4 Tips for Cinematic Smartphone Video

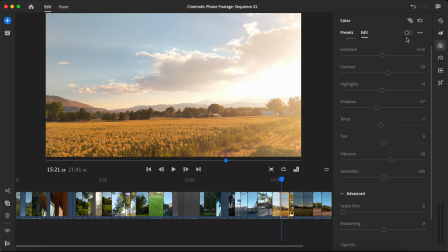(4:07)
And after applying a preset and adjusting some of these controls, this is where we're ending up.
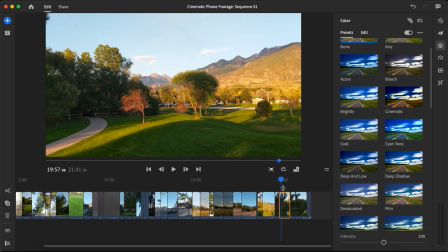(4:12)
Let's go ahead and take a look at another image. For this one, we can apply a preset.
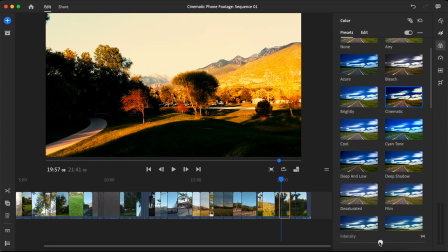(4:16)
And as you can see, this is way too intense. So we're going to go ahead and dial that back just like we did last time.
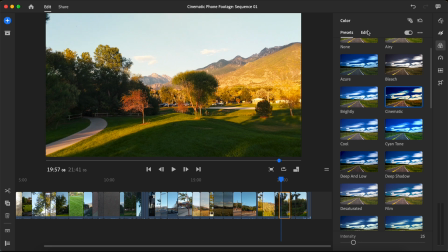(4:23)
Somewhere around 25 is looking pretty good. We're going to come to our edit tab,
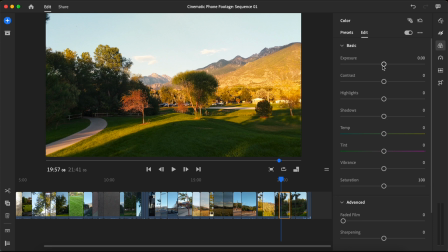(4:28)
and I'm going to go ahead and brighten this image up, bring down those highlights to pull back some of that detail, adjust our exposure a little bit more, take a look at the contrast, maybe increase that, and bring those shadows up a little bit to introduce some of those details.
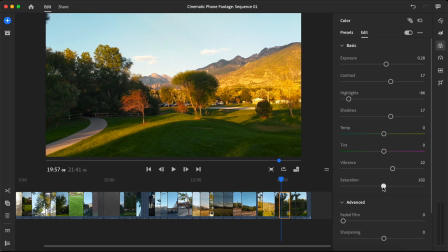(4:46)
And we're going to play with our vibrance, bring down that saturation a little bit, and play with our tint. Something like that's looking pretty good. And we're going to turn off all of our adjustments and turn them back on. And we'll take a look at one more clip.
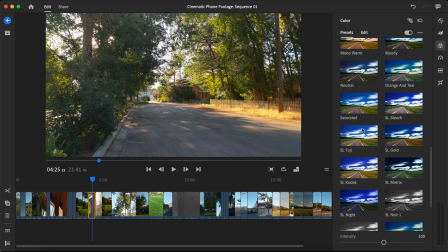(5:01)
We can go ahead and apply another preset. This time I'm gonna go ahead and choose SL Fuji.
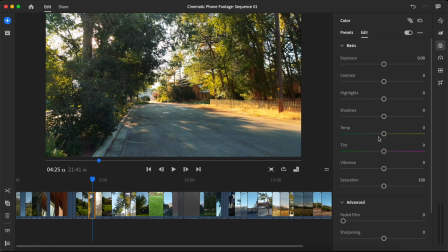(5:07)
That's looking pretty good. And we're gonna come to our controls over here under the Edit tab, and I'm gonna warm this up a little bit, drag our tint slider to the right just a little bit, and let's see if we can pull back some of these highlights.
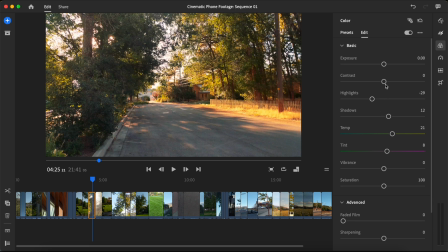(5:21)
Something like that. Bring up those shadows a little bit more, increase our contrast, and increase the vibrance. Decrease the saturation, increase our vibrance a little bit, and that's looking pretty good. Let's go ahead and take a look at the before and the after. Remember that when you're color grading, less is often more.
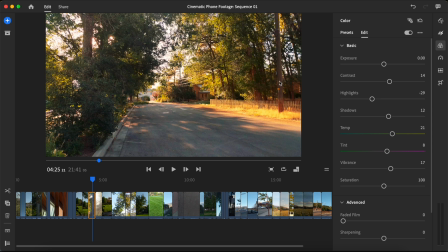(5:39)
In this case, I wasn't trying to change the entire look and feel of the footage. I was just trying to enhance the colors that were already there to begin with. If we turn this off, we can see we've got some greens, we've got some yellows and oranges, and we've got blues in the shadows. And when we turn it back on, we've just accentuated those colors and brought out some of the detail that was in the image to begin with. All right, I hope you guys found this video helpful. If you did, be sure to give it a thumbs up and subscribe for next time. And if you have any questions, let me know and I will see you guys in the next video.